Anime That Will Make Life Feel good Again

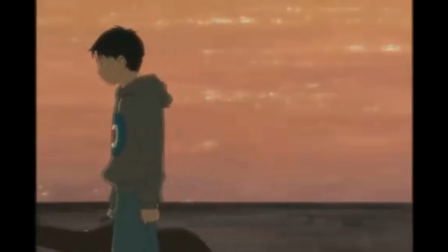Sometimes it isn't that deep, all you need is a really good song to make you feel better,
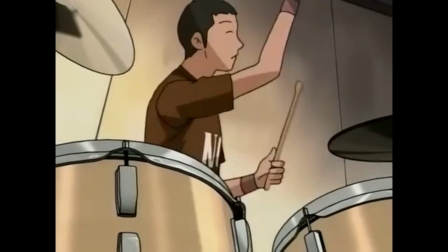and when you see the creation behind the song via a down-to-earth cool story,
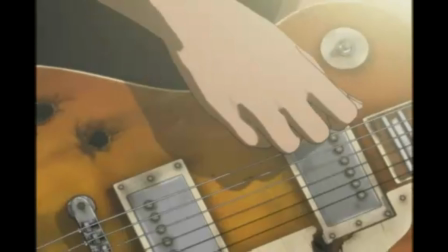it makes you like the song even more and you connect it to certain scenes that are important to the characters.
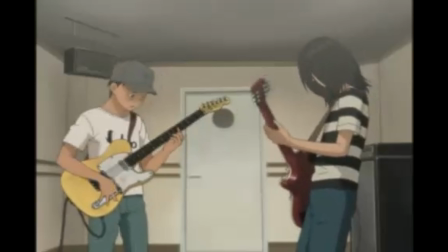Beck feels so real and I think that's because it respects its audience.
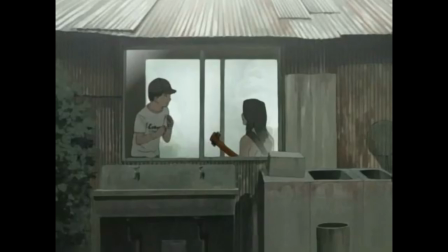A lot of its story is shown visually instead of verbally, and its reliance on body language is what really sells its characters to me.
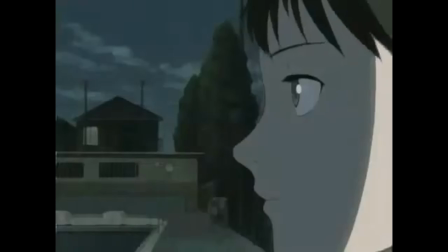It feels so real and makes me feel alive. There's a scene in Beck which I think really demonstrates how good it is.
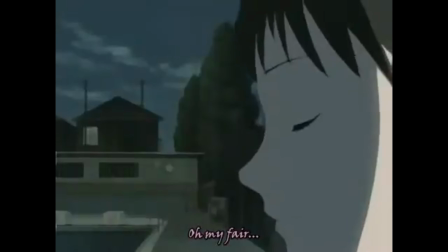This scene.
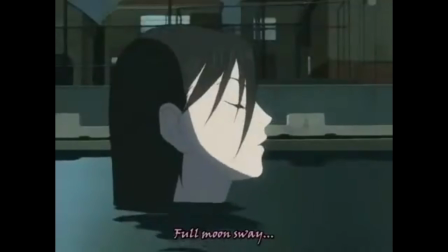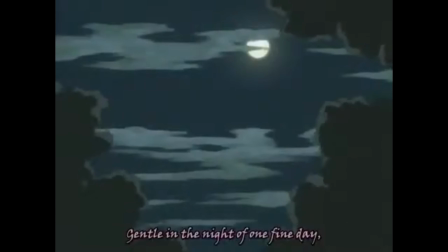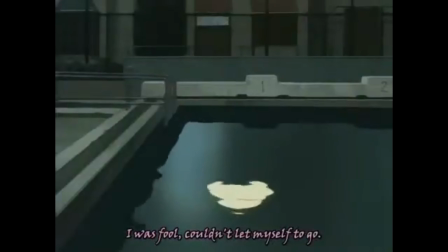Even though I feel dear.
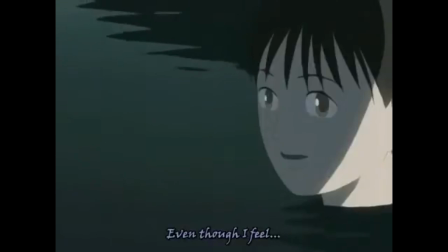Where we're shown all the small details of the scene. The attention to the small things builds the atmosphere of the scene and makes you feel like you're really there.
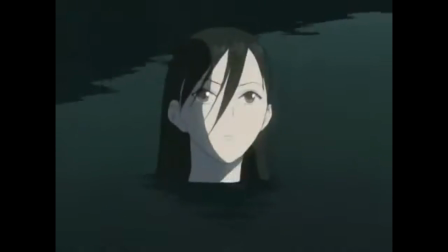The anime isn't afraid to take its time and really let the tone of the scene and environment sink in.
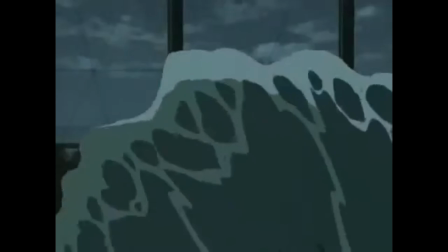And it leads to one of the best scenes in anime. and it's made even better by some of the
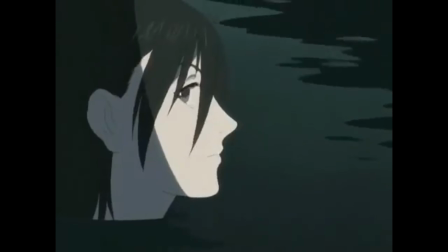most satisfying sounding singing and it being a big part of a character's relationship.
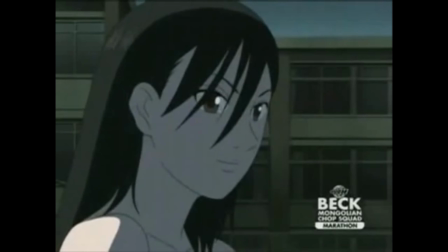It all culminates in you feeling chills down your spine and feeling truly alive,
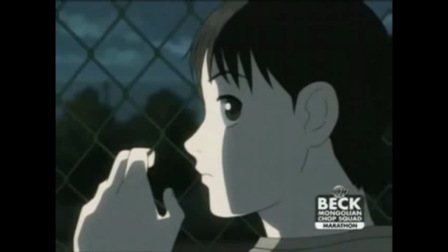like you're experiencing this special core memory that the characters are creating.
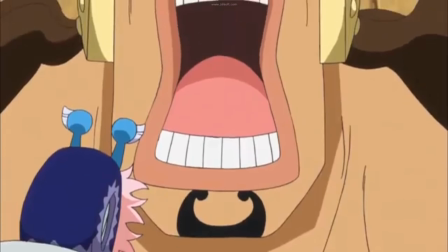Some anime struggle with pacing, focusing too long on boring things and while this scene may sound like that,
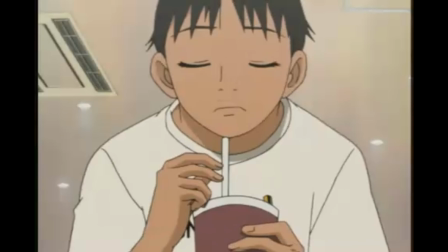it's not like they're focusing on these things to drag it out for easiness. All these small things are given effort and are at a perfectly balanced pace,
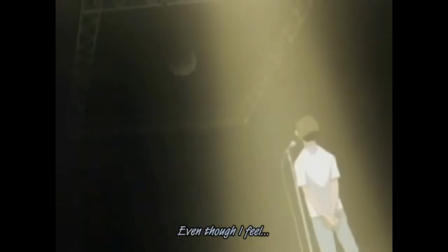and similar to Jojo Part 3, its slow pace makes the payoff of these moments much greater.
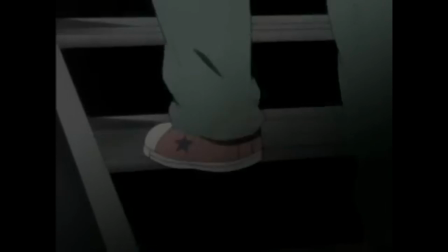The only difference is that Beck is never boring. If you want to escape your own life and feel like you're experiencing someone else's, Beck is the anime.
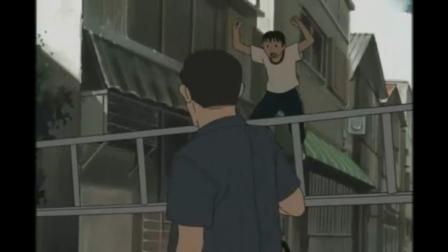It's one of the only anime where I was completely invested and absorbed,
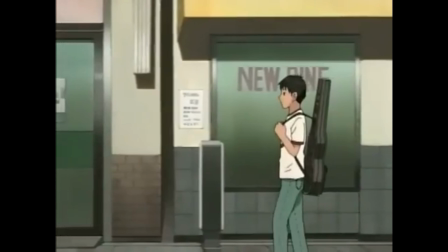and unfortunately I have been struggling to find anything else. captures those same feelings. But I think I might be overcomplicating this. Sometimes all you need to feel alive is great music and visuals, and the perfect example of this is Makoto Shinkai's films.
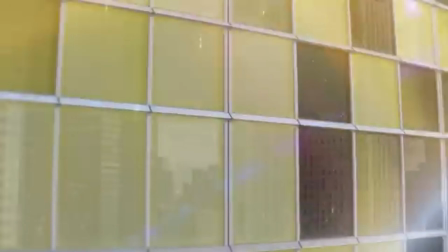I mean, they really speak for themselves. They're breathtaking, and that's another thing that's unique to anime and animation.
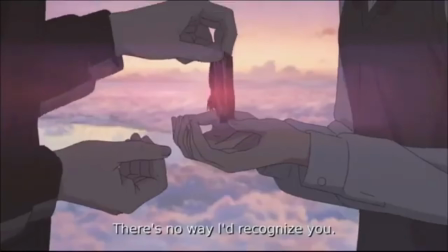It's impossible to have scenery this beautiful in live action, and with Radwimp's music, it's enough to make you feel alive.
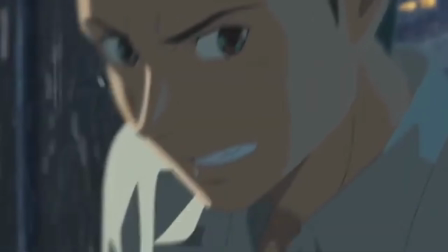I remember the first time I watched garden of words. There's something so special about the visuals in this film that really leaves me speechless.
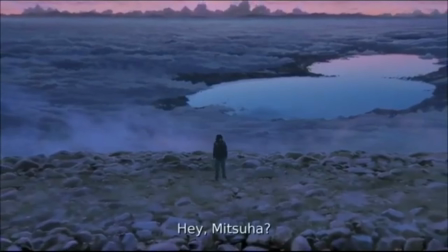Without even a plot, they make me feel alive. I guess humans just really like pretty things, and these scenes have been perfected to hack that part of your brain.
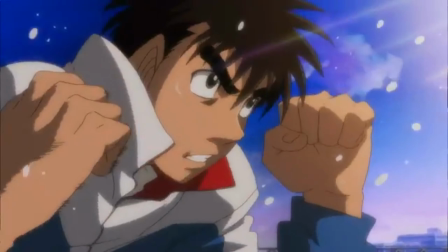I think everything I've talked about can be linked to motivation. Anime can be extremely motivating.
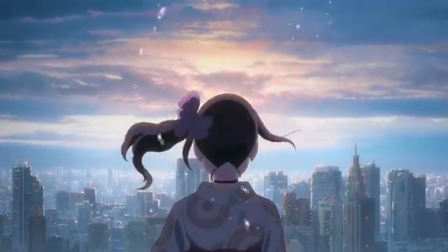Looking just at the surface level, visuals like Shinkai's really just motivate you to live.
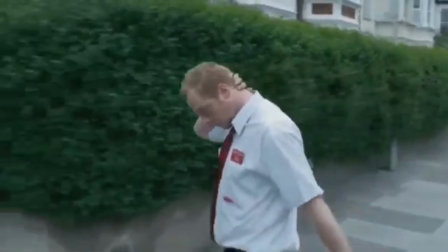I think a large majority of people live pretty boring lives, if not depressing ones.
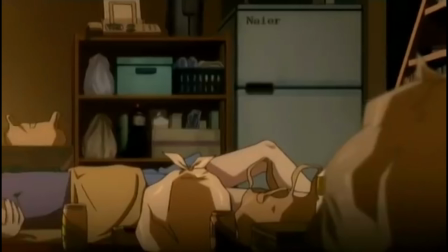It may sound simple to just go out there and live, but it's so easy to get caught up in the struggles of life.
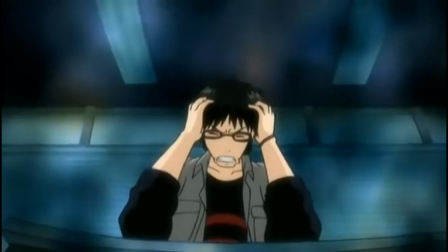It can be hard to live with the daily grind,
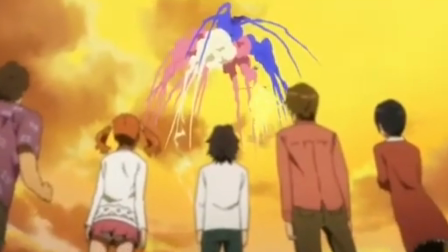but for me seeing so many beautiful stories in anime motivates me to push on and feel excited to be alive and seek out my own experiences. But anime is not a solution to all problems, it's a great tool for motivation and escapism, but ultimately life needs to be faced.